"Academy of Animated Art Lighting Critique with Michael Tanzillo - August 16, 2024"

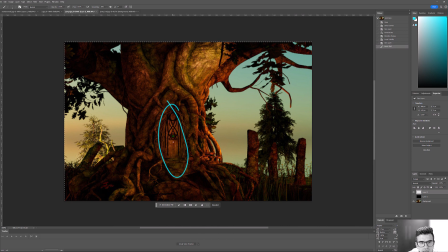[8:08]
I would kick it around too to make sure that, you really want to see the door and make that a big thing. So make sure you're kind of focusing on that. You've got some sharp shadows going on in the shadow area, so it's like a shadow on a shadow.
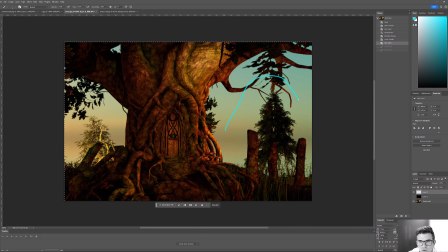[8:21]
So just check out what's happening there. There's some confusion for me around, like if I'm just focusing in on this space, there's some depth confusion to me. Like this is kind of layered over top of that, is like, and these branches are intersecting that. I think you can kind of space things out a little bit. So you could do stuff like,
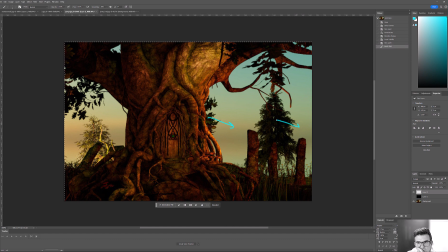[8:40]
take this tree in the background, shift this over, shift this one over here, and then you can leave these pillars where they are. I would actually shift that one over to about here, shift that one here, and then maybe find another one to kind of put further back in the distance, like allow that to create some depth there.
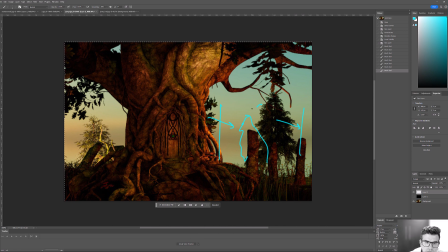[8:59]
And again, one of these, one of the things with like these magical scenes is that you can also you can play with scale on stuff like this. So you can, like, depending on what you want, like if this is a full-size tree,
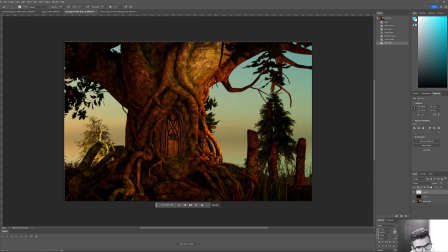[9:18]
then you can just throw a slight bit of depth of field in the background. If you want it to feel like a miniature, which I've seen some people do with this scene, it's kind of fun, you can do that as well and really push up the value of the depth of field blur to make it feel that way. But yeah, that's the position feels pretty good.
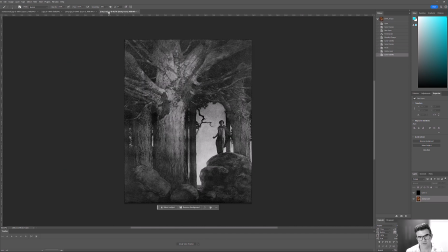[9:40]
Let's see if there's anything else about this guy that I wanted to say. Yeah, saturation's really orange and warm. You're matching that, and I think that's
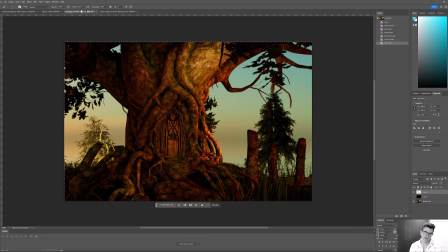[9:50]
good. Step back and look at it here. But yeah, the biggest thing is just really centering us in on this door really feels like the central point of the image, and getting the light to kind of tell that story by illuminating on the door, kind of darkening it here,
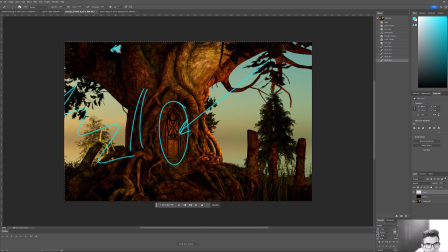[10:10]
filling in this, definitely filling that too. Reconfigure this on the right hand side so it's just like layers back in space a little bit more. It's basically a tangent problem.
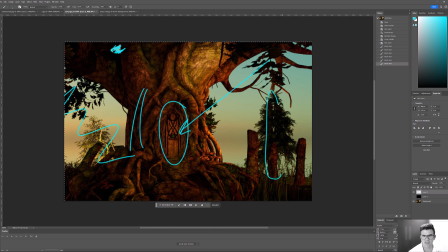[10:23]
We're getting like this looks like it could be the bark of that tree, but it's like not, but you don't, yeah. And then you're like, oh, I guess that's small. Like you don't really have a good sense of space. I think we'll start there and see where things go.
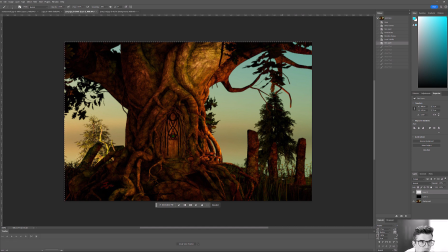[10:37]
One other thing you want to, if you really want to plus this up, take a look at some,
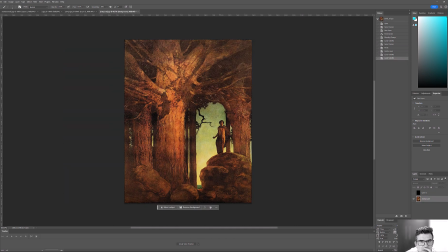[10:44]
if we look at the reference on the leaves here are a little bit different because they're further back,
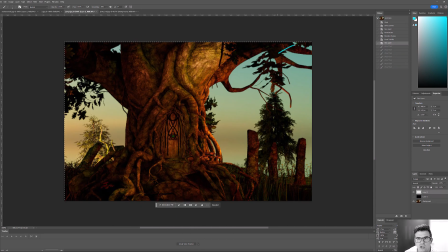[10:49]
but like these kind of closer in the foreground, you would actually, if you get sunlight kind of hitting those, you would get a little bit of translucency through them. Although this will work itself out once you kind of fill that in, and same thing with those.
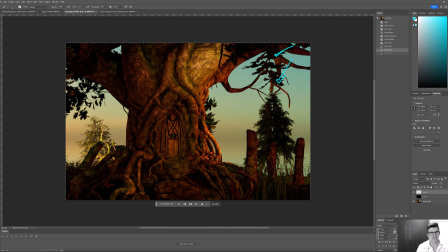[11:07]
Like a super dark leaf against a bright sky behind it doesn't quite feel right. So, but that should feel better once you get some darker values in there. All right, we will leave it off from there. Thank you everybody for posting, continuing. It's always a brave thing to put your work out there, so I appreciate everyone doing it.
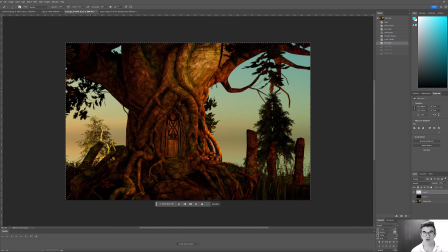[11:23]
That is all for today, and I will see you all back again on Friday. All right, happy lighting, everybody.